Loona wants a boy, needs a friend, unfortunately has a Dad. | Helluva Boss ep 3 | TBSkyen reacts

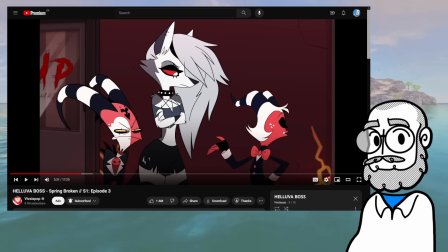996s You don't listen to the lower forms of art that are known as pop.
Oh, you don't, do you? Oh, I like that. I like that he's that kind of nerd. He's that kind of insufferable little shit.
Raw music. So her status to me is name recognition alone.
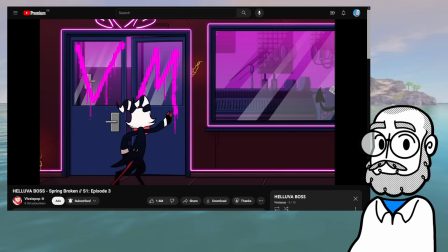1016s Shut the fuck up. Alrighty then. Hello, Miss Verasica, was it?
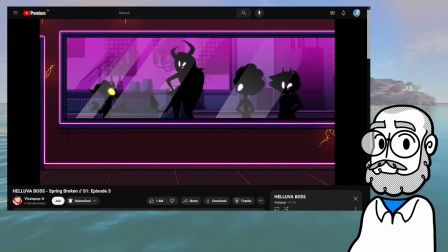1023s I work for Imp, and it is actually rather important for us to retain the singular parking space we were assigned because... Aw, look at the little one. He's got a little bow tie. Please don't condescend me, ma'am.
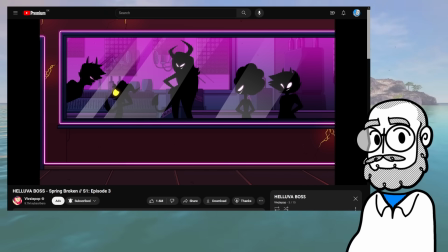1036s I... Wanna kiss you, little guy? No. Oh, no. Offer, but I'm married.
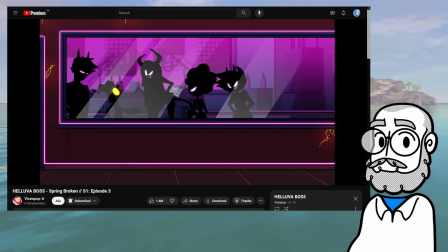1042s Hey, why don't you send a little message from me back to your limp dick boss?
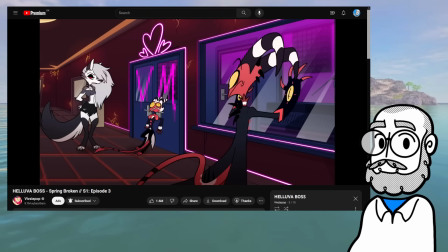1050s Don't touch that! Foxy, don't let her access any of your holds! I gotta go lie down now.
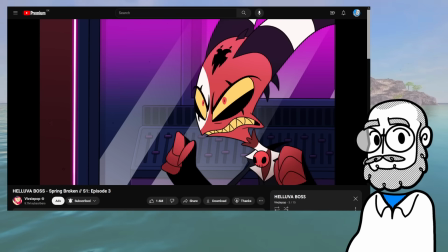1060s
Oh, so they are succubi, huh?
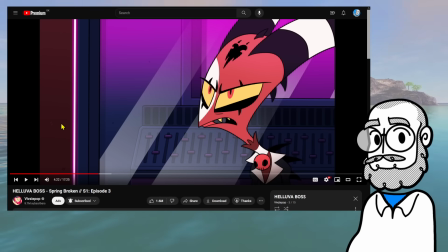1067s
Also, yeah, that was assault. Just like, I know it's played for comedy, like, but still, you know.
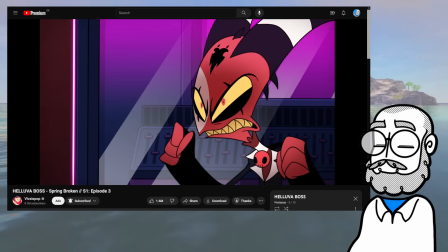1074s
Like, no means no, guys.
This won't stand! Alright!
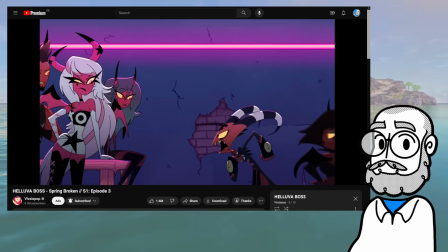1080s That's it! If you're gonna be shitty to my employees, then I challenge you to a fucking challenge!
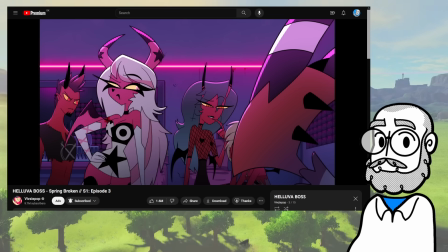1087s Fuck, I said that twice. Is this imp boy starting a demon duel? I think he is. What's the game then, Blitzo?
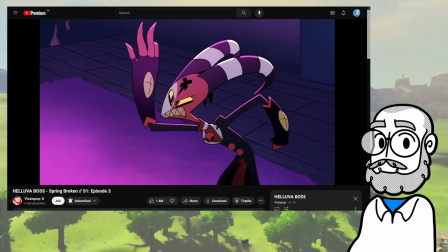1097s Every year, you STD spreaders go up topside for easy pickings, while spring break is a prime time for crime of all kinds.
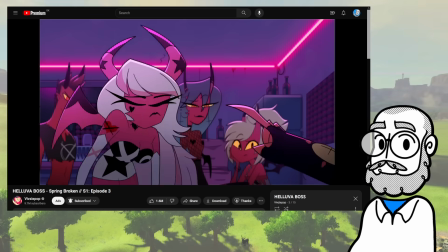1104s So I bet you suck, you bitches, can't fuck as many people as we can off by the end of the day.
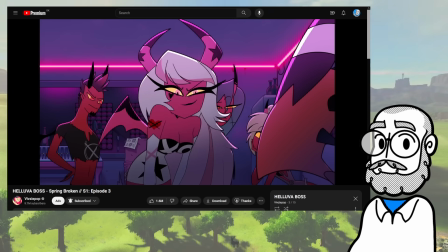1114s Oh, you're serious. Game on, bitch.
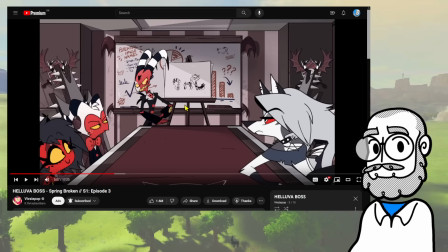1119s All right, shut your assholes. Here's how we're gonna...
Ah, we're back in the office, are we? Potential horse names.
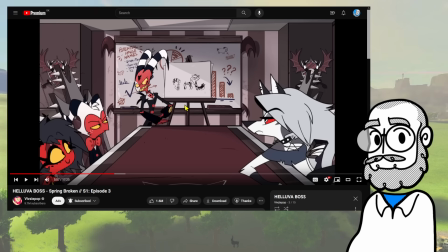1126s
Oh, because there's a running background gag that he has a thing about riding horse. Okay, I see.
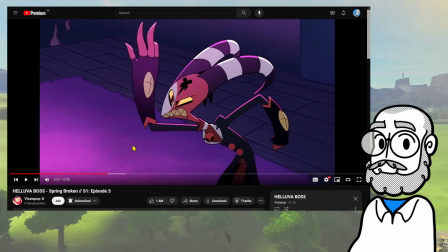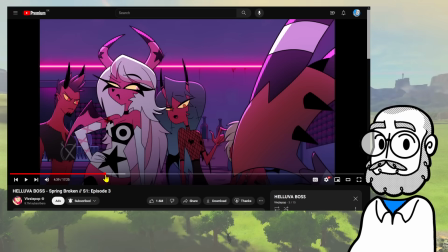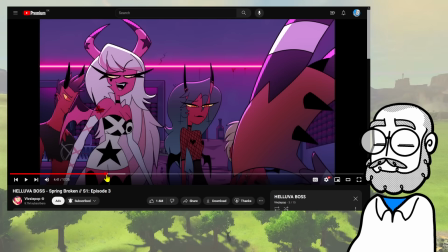1142s
What about the last one? I want to see the character design of the last one.
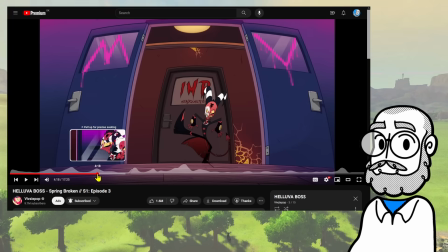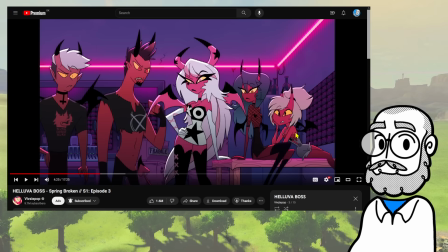1155s
Oh, there they are. Nice crop top, very gay. Or, well, slutty, at the very least. Which is a slightly different thing.
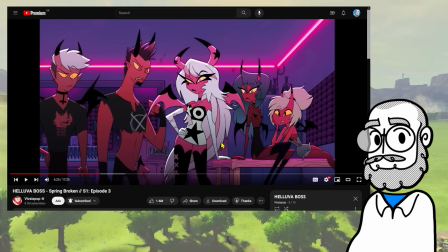1173s
I don't like her as much without the fur coat. I think the fur coat, because the rest of the design is so sharp, and so, like so many edges, so many points, so many everything.
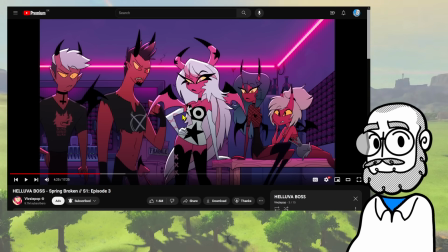1186s
I'm kind of missing the fur coat to give her that softness. Which, like, also, like, in terms of, like, when you're creating a character design, when a character is this fucking sharp all over, I think that sort of pushes against, like, seductiveness, sensuality, sexuality.
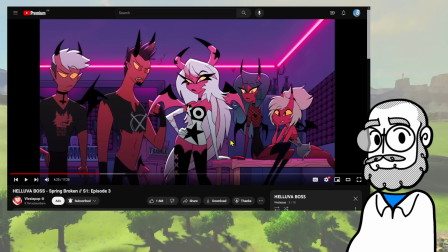1204s
I think having softness, having curves, supports that sort of succubus seduction idea more.
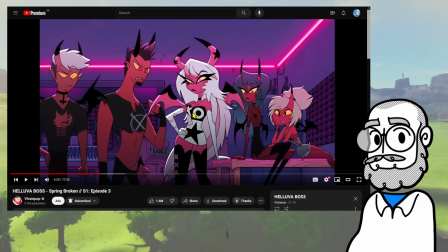1217s
And I do think, like, the angularity of these character designs here, it sort of undercuts a little bit. I mean, again, it depends on how sexy we're really supposed to find them as the audience, right?
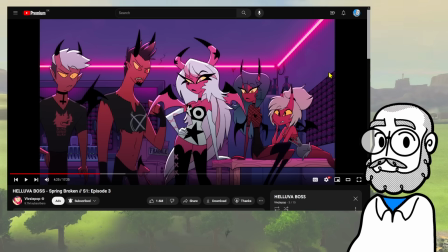1225s
But I do think the angularity here undercuts the... Or at least it's missing a contrasting element of, like,
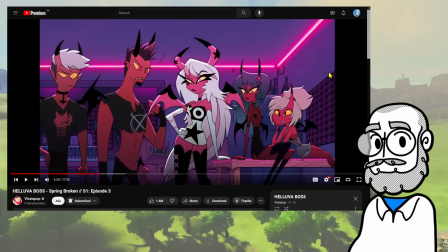1235s
softness, smoothness, roundness in the shape language.
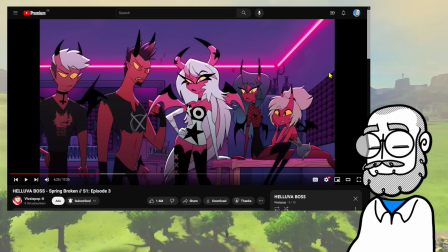1241s
At least looking at them sort of all lined up like that. Huh.